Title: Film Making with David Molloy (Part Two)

So it kind of isolates them from just being part of the scenery. That's how you do 3-point lighting. Keep in mind, of course, you don't have to do 3-point lighting. Maybe you don't have access to 3 different light sources where you are. There are plenty of filmmakers who use natural light wherever they are, just as I'm doing now, like Fellini. Using something to reflect a light source is also really helpful. If you're using sort of more professional filmmaking kit, you'll use a reflector, a device that is specifically made for this, just a big disc that you can use to bounce light onto different surfaces. But you can use anything that's kind of semi-reflective or bright, so you can use a white piece of paper to bounce light. You could use plates. You can use anything really that has a bit that catches light and has a bit of a shine to it. You can use that to bounce light onto surfaces. The last thing is kind of a bit of a pretentious art thing, but it's a proven rule and it works, so I'm going to stick with it anyway. It's called the rule of thirds. So what the rule of thirds does is it reduces where the eye is drawn to in an image to a kind of mathematical equation.
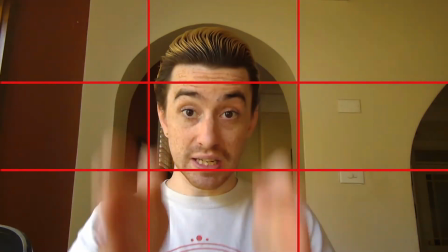(5:32)
So you'll see on the screen now that the screen is split into a grid, and we've split it into thirds.
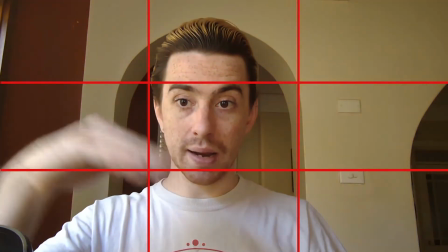(5:40)
So 1, 2, 3, 1, 2, 3. Cool, easy peasy, that's it.
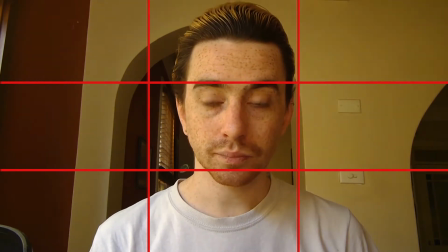(5:45)
Now, essentially what that's saying is if I'm dead center, it's not always sort of the most interesting way to frame a subject.
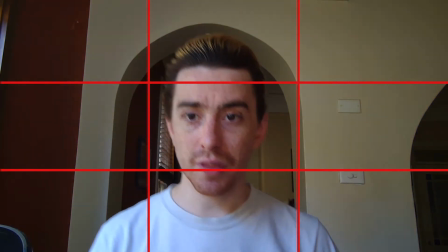(5:54)
Maybe if you're Wes Anderson, this could work. But for the most part, like, putting me dead center like that, kind of,
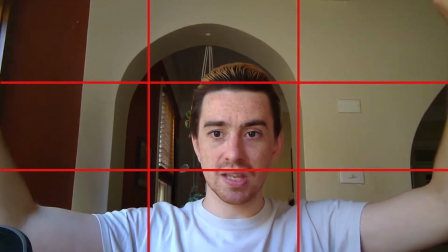(6:01)
there's a lot of space above me that doesn't really have any information there, and there's a lot of space below me that,
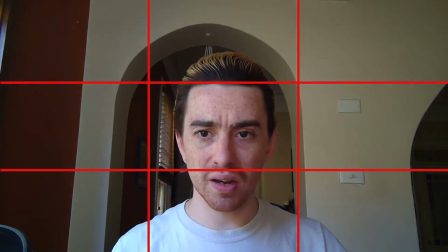(6:08)
again, doesn't really, I'm cut off at a weird spot in the video here.
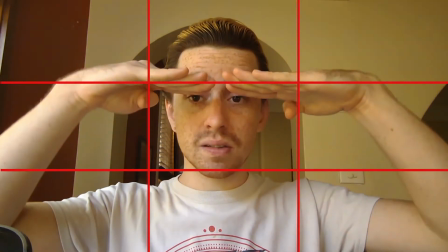(6:13)
So, I'm putting my eyes on this upper grid level, or close enough to,
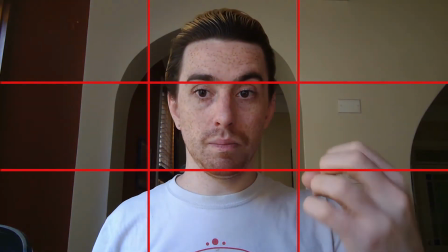(6:19)
and that means, like, the eye of the viewer is drawn to that point.
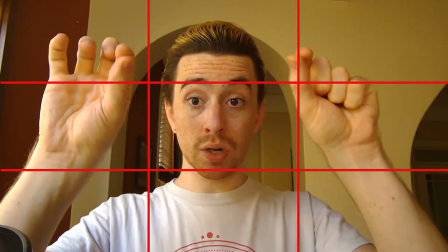(6:26)
That's a focal point. You can use the corners on this grid as focal points.
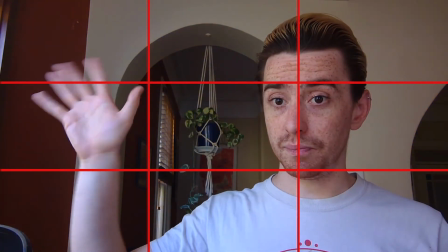(6:31)
So if I stand over here and then we put videos up here, that works.
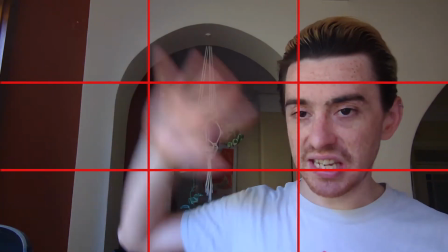(6:36)
That's another sort of like, this is nice. And now we've got this space here that can be filled with information, like this lovely hanging plant.
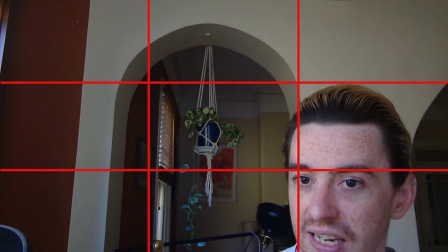(6:45)
It could be down here just to be a little bit weirder.
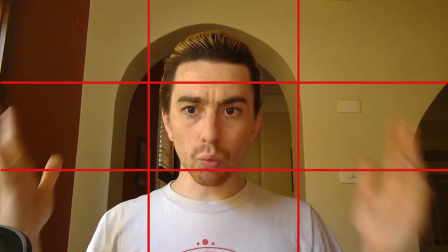(6:48)
So you can use that sort of rule of thirds to kind of dictate how you film your shots, just so that you don't have all of this empty space that you're, not making good use of.
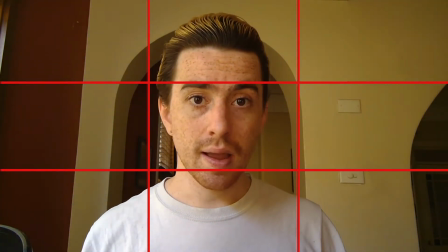(6:59)
It's all about framing your shot the way a painter does. You are choosing the composition of your image,
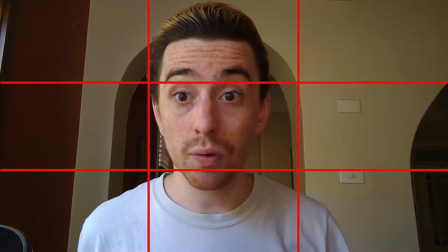(7:06)
and you could be using the most basic camera of all time and still take beautifully framed shots
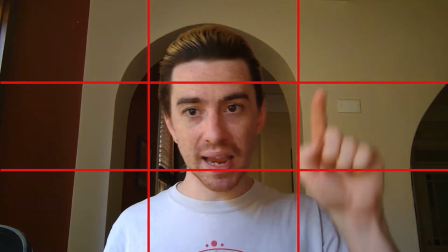(7:12)
because you're using the rule of thirds and you're paying attention to where things are in your frame. Now, this is a really great bit of natural crossover because the prompt that Margot has given for week 8 features superpowers. This is something that Felicity and I were working with in our workshops with Evolve Housing for Youth. And it's something that I kind of wanted to address and come back to this time around, especially because you're making work in isolation, you're probably making work with limited equipment, and it's kind of all about, how you can apply your imagination to achieve things simply. So when we're talking about superpowers,
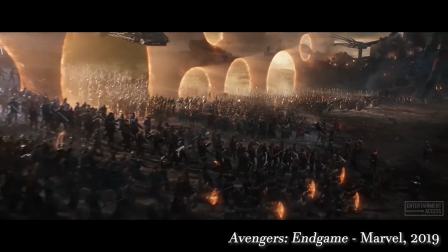(7:57)
I'm not suggesting that each of you submit some sort of like Avengers Endgame finale battle. What you can do with this exercise is to try and think of sort of like the more mundane aspects of the story. So if you're a superhero at home, how do your powers assist you in kind of day-to-day living? Or more interestingly for me anyway, how do they hinder you?